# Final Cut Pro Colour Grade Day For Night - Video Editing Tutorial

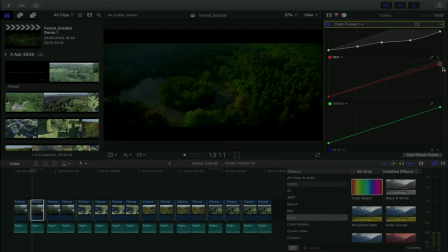737s
You don't have to go to DaVinci Resolve anymore unless it's a really big job, because there still isn't object tracking or anything like that. But you know, for an entire shot, you can do quite a lot with DaVinci Resolve or with Final Cut Pro. So for this first color curve, all I really focused on actually was taking the blue out.
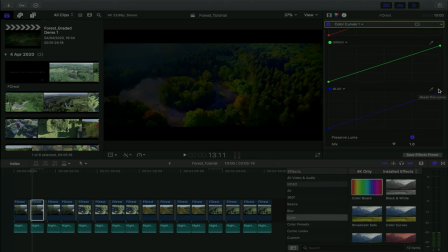756s
So if you just did the Luma back there, you'd actually just have like a load of blue in your shot. So that if you're playing along at home, you've probably noticed that. So all I did then was from the darker side, I took the blue out, and then on the brighter side, I added blue in.
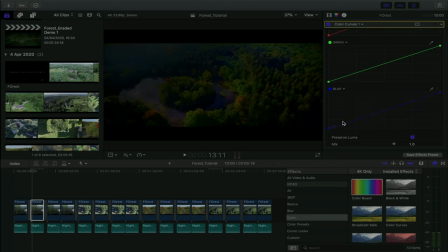774s
So I'm going to just basically show you step by step what that looks like. So when I pull out at the bottom, you can see I just removed the blue from the water, which is what you want, because at nighttime there really shouldn't be any color bleeding. Again, there's no light source, there's nothing that's bouncing, so there should be kind of a swampiness and a sameness to the shot.
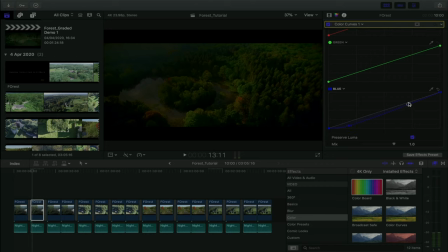794s
So the lake should be a bit of a swamp. And then up here, I'm just adding a bit of blue in, because ultimately like a midnight sky would have like a naviness to it.
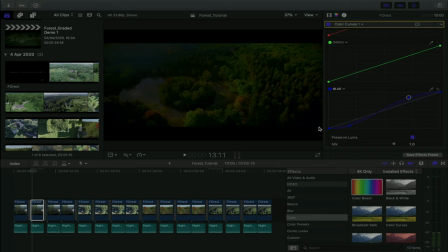806s
So that's why I kind of ended up with this kind of swirl pattern, which is kind of more like this is actually what I ultimately went for. So for my first color curve, that's what I did. Again, really experiment with Luma and experiment with blue.
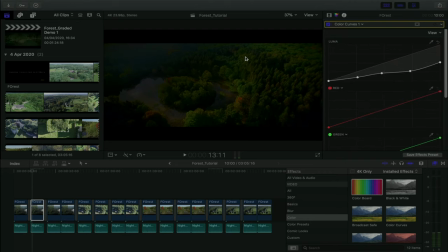822s
Again, you can't just copy this, what I'm doing here. It won't work for your shot probably. Each shot is different, and you really need to contextualize what you're trying to do with the light and the color in that shot. So again, with the light, for us, it was about just taking as much light out of the sky as possible and removing the light from
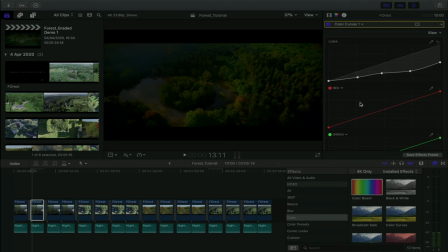841s
the water and making the water as dark as possible. And we're very fortunate in this shot that we could actually do that. Again, you might not be as lucky, which is why this is a last resort, and you can't always fix it in post. And if you can, it still might not look 100% convincing. So that's our first color curve.
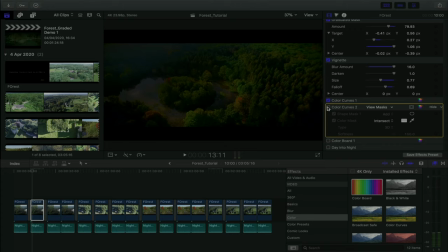861s
Our second color curve builds on top of that. Again, as you can see, we have a lot of effects on this one shot. And we're going to add this on. And what you really see happen here is I made the water even darker. So I call this a secondary grade.
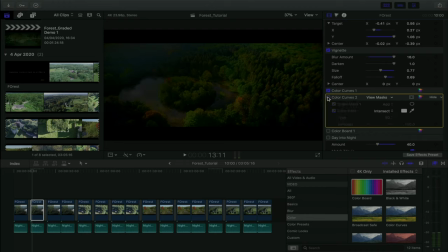880s
And the reason why we're calling it a secondary grade is that we're trying to isolate a certain area in this image. And again, as you can see, this is where it becomes really specific and perfectionist. in that, again, we were really trying to make this look as convincing as possible.
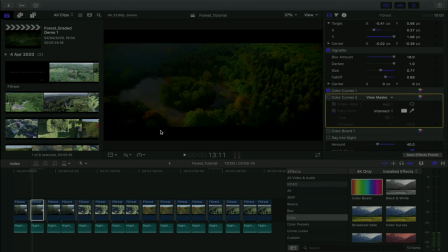896s
So for this case, we're trying to make the water as dark as possible, because as you can see, it's just way too bright, even though we toned it down quite a bit. So we had to isolate the water and make it as dark as possible. How do we do that? Well, first off, we need to do, you're actually going to start off with a color mask.
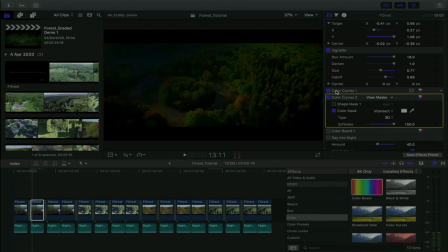915s
I'm going to just say it off the bat. So if you do basically a duplicate of color curve one, and we go in here, as you can see, this looks weird, but I'll explain that in a second. But we'll go in, and as for the luma,
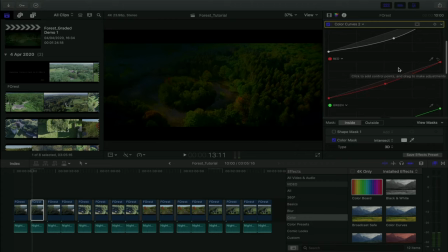928s
I'm basically just pulling that and just taking the red out of the water, as you just see there. I do nothing with the green, and I do nothing with the blue. Now, you might be saying to yourself, how did I just affect that specific area?
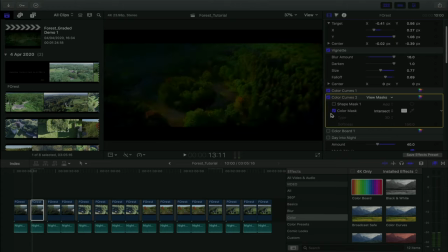944s
Well, basically, this is called a color mask, and you can basically click it from here. So we're going to add a color mask, and basically that's a first way of isolating an area.
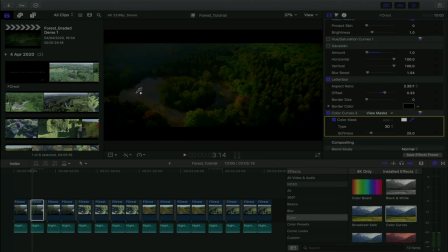957s
We're trying to find a certain color in this image and manipulating it. So I'm going to put it over the water, and as you can see,
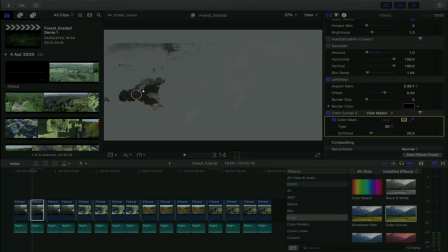965s
I'm trying to select that area of the water, and I just captured that there.
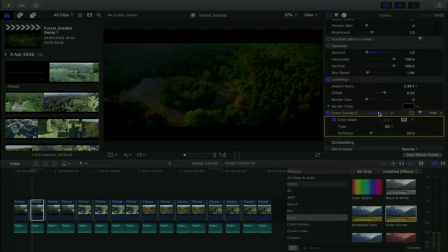971s
And that's why if you go to view masks, this is basically a form of masking by color. We picked up the water. Unfortunately, we picked up the sky too, which is why earlier on we ended up with that happening.